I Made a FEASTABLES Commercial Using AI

You can just rerun gens as much as your heart is content. So I took this image, I cut it out in Photoshop and put it on a green background. Why do you put it on a green background? Because it gives you more power in editing. When I took it back into Adobe After Effects, I could key out the green, and really it just gives me more power. And in the videos coming up, you'll see time and time again, I often put products on a background, on a green background, so then I can key them out. And it just gives you more flexibility in the end edit to do different things with it. And after a few generations, I got some that I was happy. Certainly at the start, I wanted that milk and chocolate kind of bursting up, and I absolutely love this.
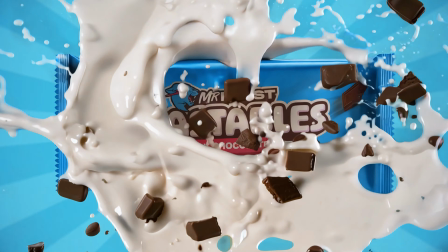285s
There was actually quite a few of this milk and chocolate bursting up that I could have chose.
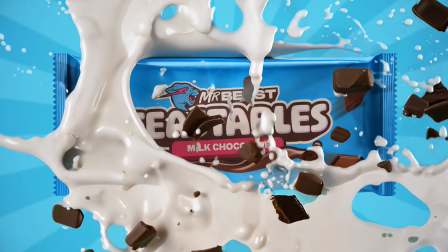290s
And I went for this one. and I'm really happy with it. I'm really happy the way it covers the logo and then it reveals the chocolate bar. And if you want a list of all the tools I used to make this commercial and a list of lots of the prompts that I used in Runway,
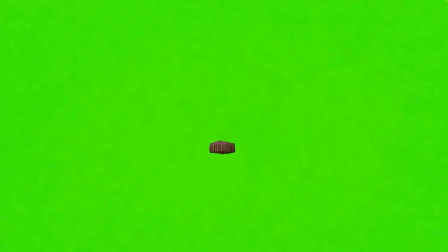303s
there's a link in the description below where you can download a free PDF. These are some of the generations that were made in Runway.
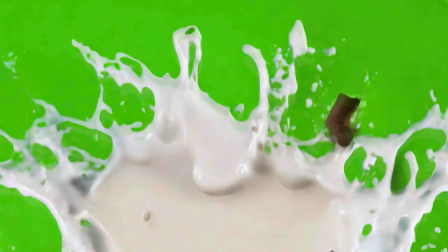311s
I would then take it into After Effects and key out the green. This is the hero shot I was talking about.
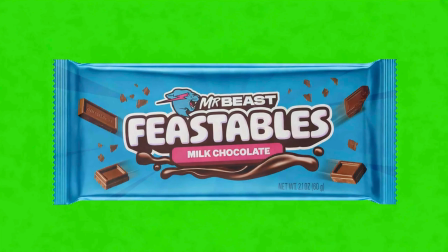320s
Really, really loved this shot. And in After Effects, would speed up the motion because sometimes that's really nice, but it's just too slow. I wanted to get the milk up and the chocolate bits down as quick as possible. So I would take it into After Effects and speed it all up.
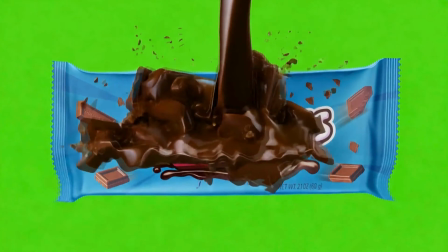334s
And again, by blending these scenes in together, I was able to do some really, really nice transitions.
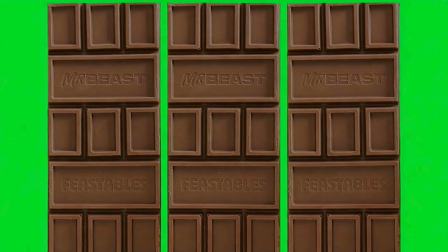340s
This here was interesting with the chocolate kind of wiggling about, something that you couldn't normally do if it wasn't AI. So I just thought that was a bit fun and a bit quirky, and I added that in.
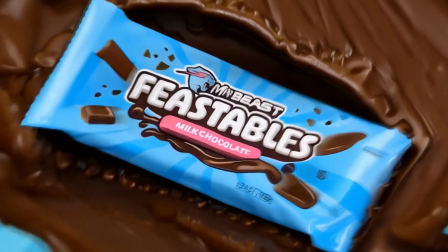350s
Runway generates them in 1080p, and I wanted to make a 4K commercial.
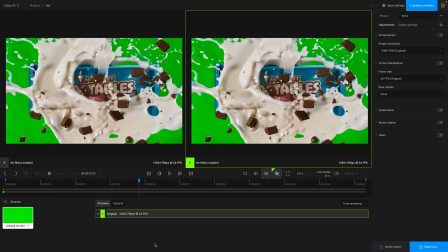356s
So we took it in the package called Topaz Video AI, and it upscaled them.
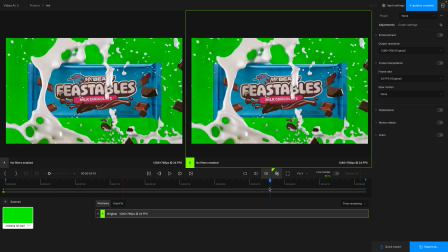361s
And it's, in my opinion, it's the best upscaler about currently. It's not perfect, but it's really, really good.
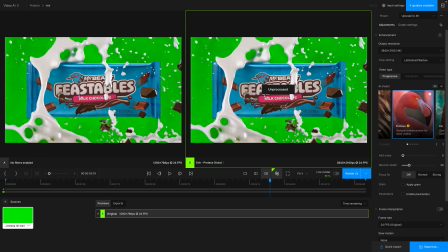368s
And it took the 1080p files and just done a fantastic job in upraising them to 4K.
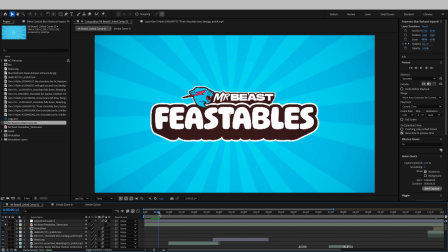374s
This wasn't AI generated. This was made in After Effects, just spinning up.
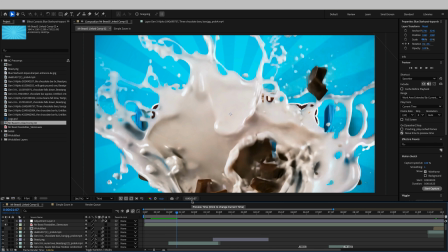379s
And then now you can see this keyed out footage. If I bring the screen up a bit, if I go to this file, I use key light to take out the green.
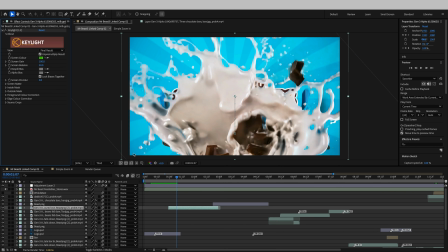388s
So that's what it was before. That's what it is after. And it just made such a nice transition.
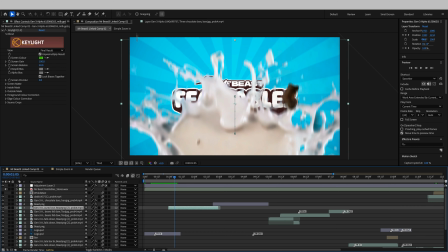394s
So again, you can see in the background here that I'm moving up this video. I'm moving up while the milk moves up.
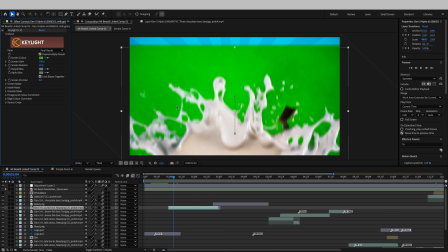402s
And if I take out the key light again, if I turn key light off again, you can see we're moving up while removing the key.
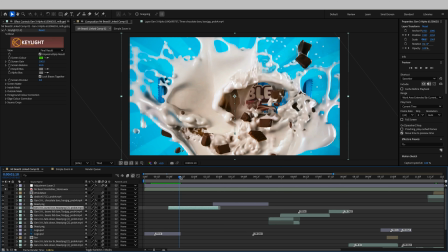410s
And it's just a really nice transition, in my opinion, that takes away the logo.
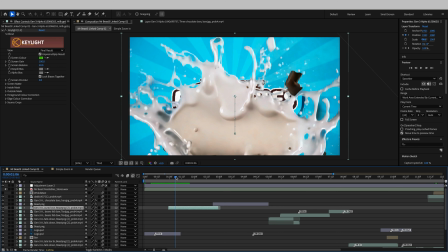415s
The logo should be kind of fairly lined up with the chocolate bar logo. So when the milk comes down, it reveals the chocolate bar.
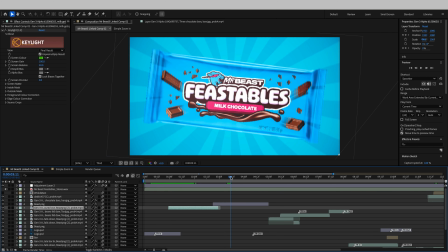423s
And then we do this bit of wiggle motion, which is just for a bit of fun, just to showcase the product a little bit better.
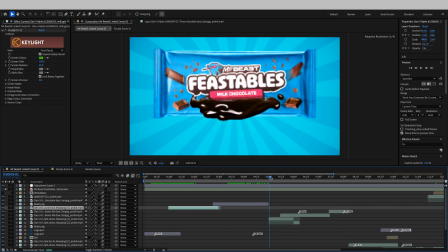430s
And then this moves into another transition. You can kind of see there, the color changes ever so slightly. This is going to an AI generated. When it's full speed, it goes so quick, you really don't know that color change.
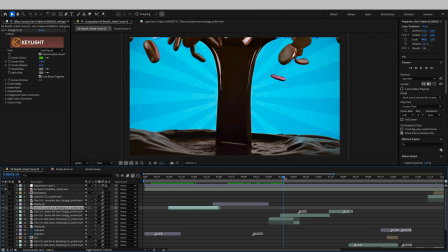442s
But this is just a lovely transition. Again, I move up the chocolate bar. And then this is another video where I key out the motion.
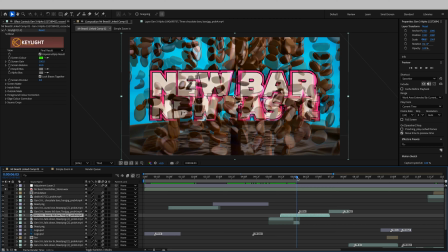450s
So I'm layering videos on top of videos, and it reveals new bar, new taste.
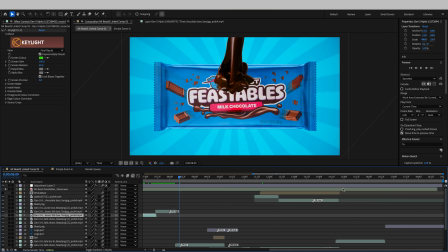455s
It stays on screen for a few seconds and then it moves down, and then time for another transition.
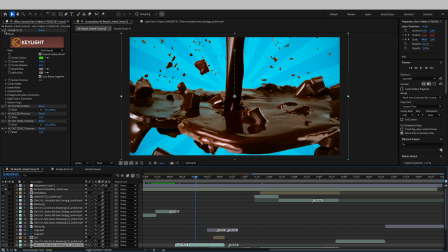461s
This is just amazing. Again, if I click on this layer, you can see that this was just keyed out using key light to reveal the background.
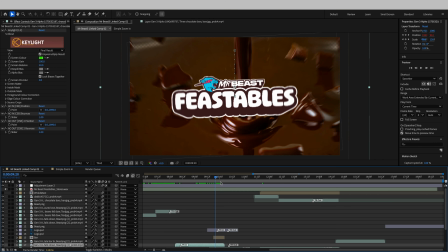470s
And then I think you can see at the side here that this gets zoomed in to reveal the logo again.
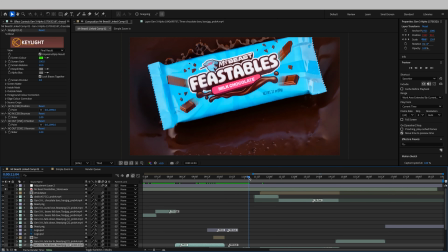476s
And again, that's where the sound bite comes in. The logo removes, and then another transition comes in.
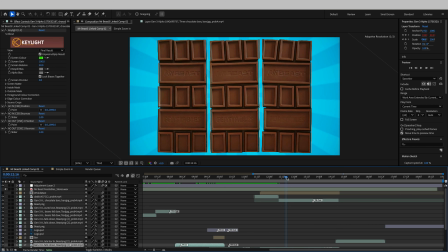482s
And I think this here is really cool. It goes really quick. This is where we get our jiggling chocolate bars.
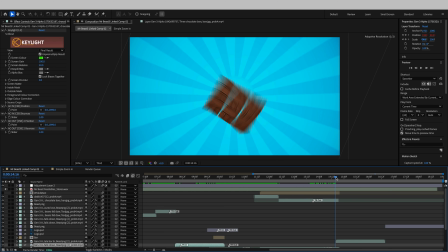488s
So you've seen the cover, and now you can see what's inside. And then I just zoom in out while another chocolate bar comes in.